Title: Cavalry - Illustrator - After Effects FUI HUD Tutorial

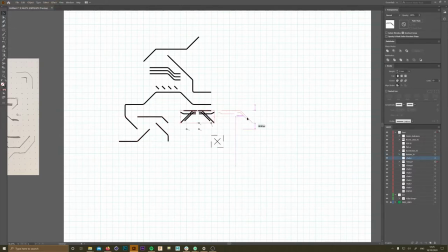[4:02]
This was just so if I want to come back into this scene, I know what's what,
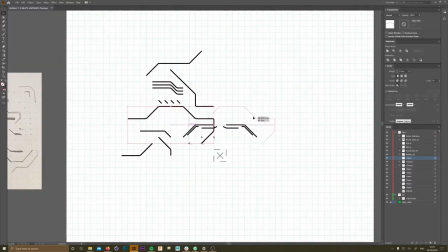[4:07]
and things are vaguely categorized into something that I can work with. It's good if you want to... Well, I'll just start by talking a little bit about Cavalry. You can watch me just kind of slowly designing this. I don't know how helpful that is in the background, but I'll just talk a little bit
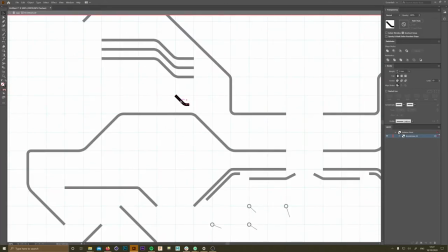[4:27]
how I'm going to use this in Cavalry and the limitations of Cavalry and why then I have to bring it into After Effects.
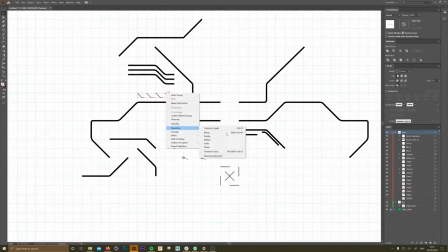[4:34]
So at the moment, Cavalry doesn't have any Z-space, so it's not got the ability to do a
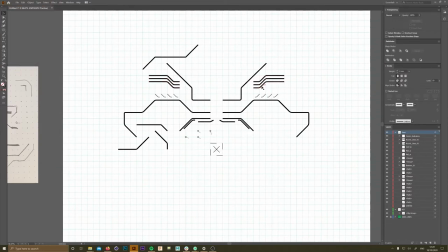[4:43]
2.5D function where we can kind of emulate cameras and depth of field and things like that.
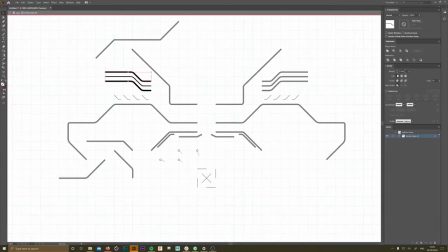[4:48]
So that's why we then bring it into After Effects after the Cavalry section.
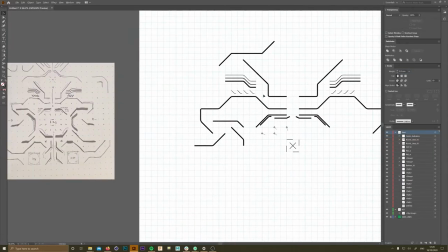[4:53]
But if we wanted to split out, say, the middle part of this design and have that raised up higher in After Effects, we could,
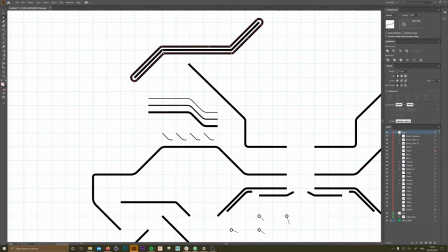[5:01]
you know, split these out into three PNG sequences, because I could come out of Cavalry and say render a top layer,
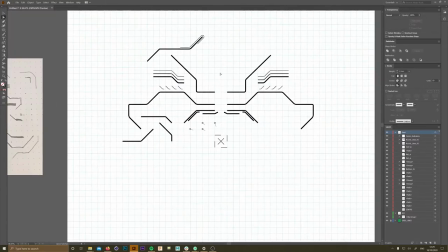[5:10]
a middle layer, and a bottom layer that I could then stagger in After Effects.
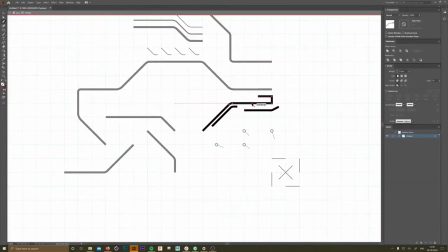[5:16]
I haven't done this in this tutorial, but that's something you can do. And I will say that they are, as far as I'm aware,
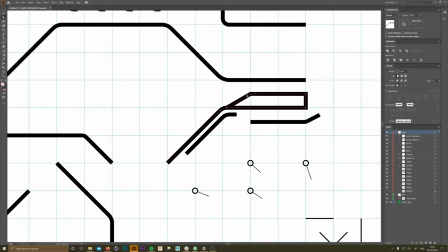[5:22]
they have plans to introduce 2.5D into Cavalry, into the pipeline at some point.
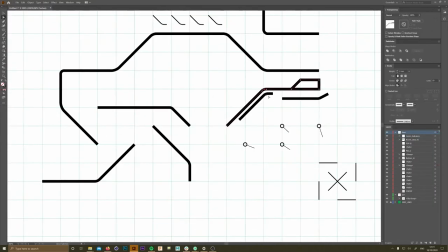[5:28]
I don't know whether it's in the near future, but it's definitely something that will mean I wouldn't have to use After Effects anymore.
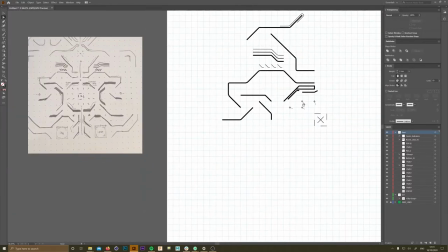[5:35]
It's about the only thing, apart from a few kind of choice compositing effects, that I use After Effects for now.
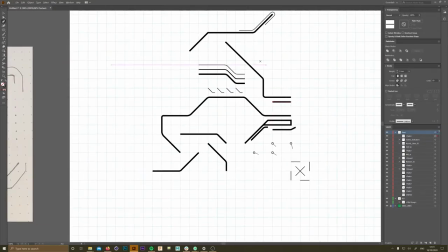[5:43]
Yeah, we'll get back to the design.
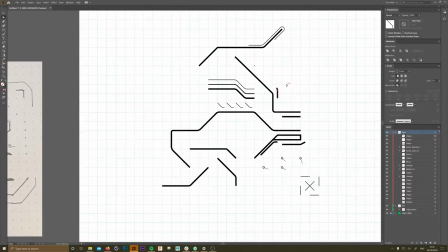[5:46]
I'll tend to design a quadrant and just flip that on, say, the Y or the X axis,
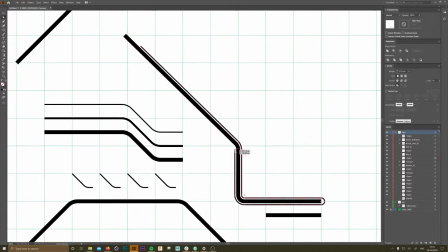[5:55]
and then just you'll have that design on both sides exactly the same, and then you can deviate as you want to.
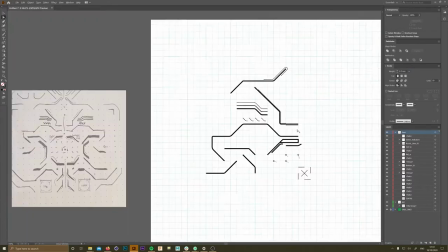[6:03]
At the moment, I'm just adding...
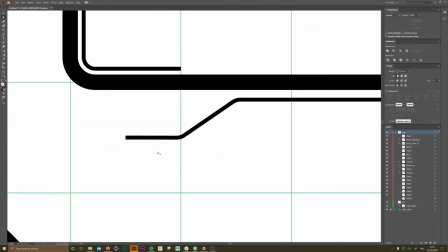[6:07]
It's nice when you have the big main elements of your design and you've worked out, well, these are the main pieces, these are the thickest lines,
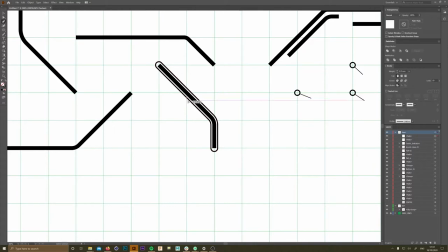[6:15]
and then going back in and over and adding accent lines around some of the larger lines,
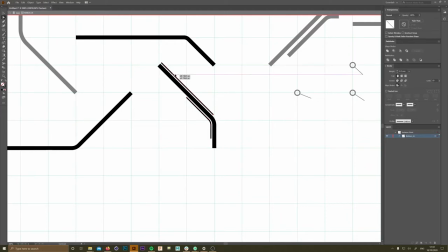[6:22]
just a little bit of fine detail, so it looks a little more granular.
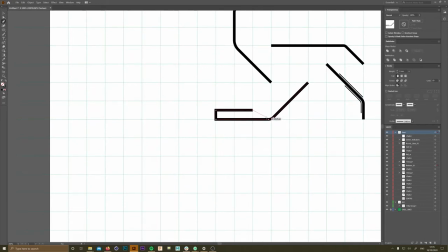[6:27]
All I do for the most part with these things is just select a path and offset that path,
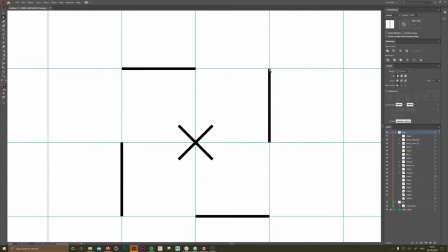[6:35]
either 5, 10 pixels, whichever suits you know, the design you're working on, and that will expand the path around itself,
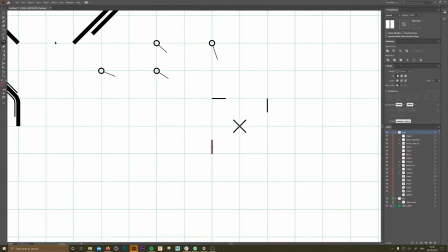[6:44]
and then you can just pick and choose where you want these accent lines to be.
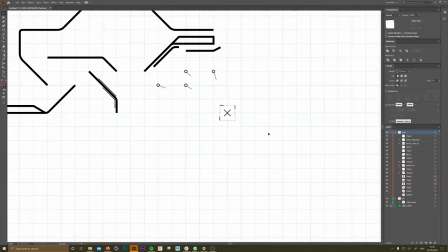[6:50]
And it's just a quick way of adding detail without having to think about it really,
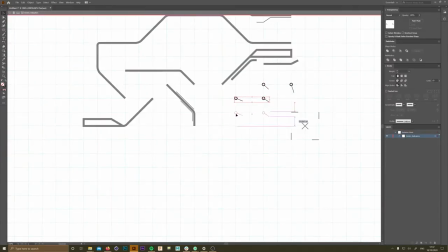[6:56]
and it just makes it feel a little more, well, it looks a lot more complicated and it doesn't take you that much work to do.
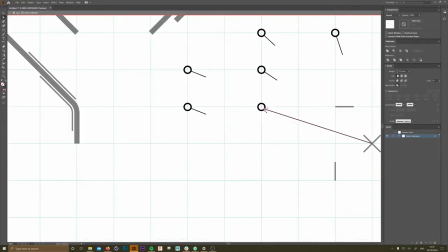[7:02]
And these things have always been,
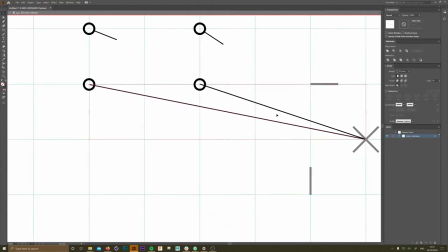[7:06]
the things I wish I knew when I started doing kind of HUD design and things like that.
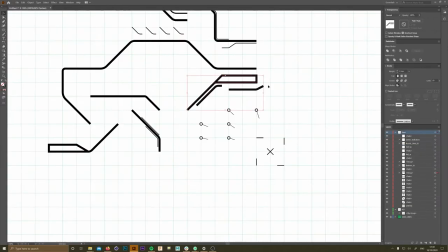[7:12]
It's, you really want to spend as little time as possible kind of adding these details.
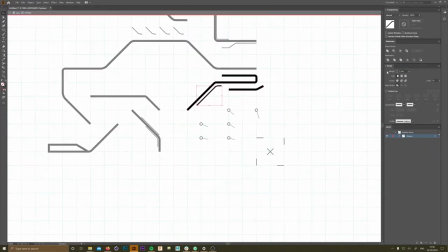[7:19]
Not because, well, you could spend all day going over these things and you know,
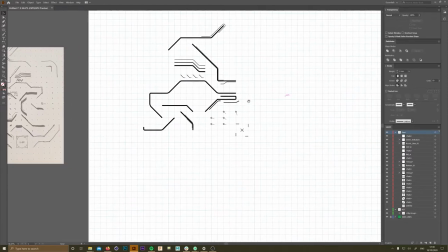[7:25]
thinking about them, and they can be really considered, but you don't always have the luxury, and you might not always want to, you know, spend hours and hours and hours poring over every single design. You just kind of want to flex your creative muscles.
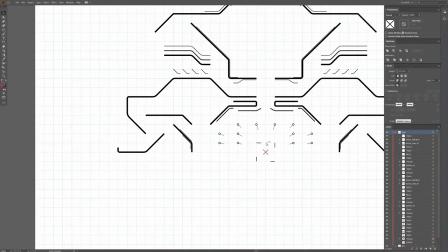[7:36]
So with this tutorial, I wanted to keep it relatively short and sweet and just try and get as much detail in as time allowed,
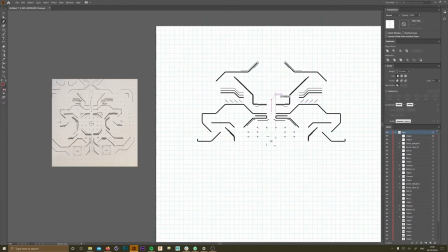[7:43]
because I didn't want to, you know, spend a crazy amount of time on this segment of the tutorial.
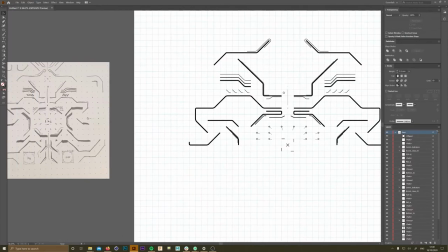[7:50]
This is all sped up 3 times, by the way. It might be 4 times, so I don't actually work as quick as this.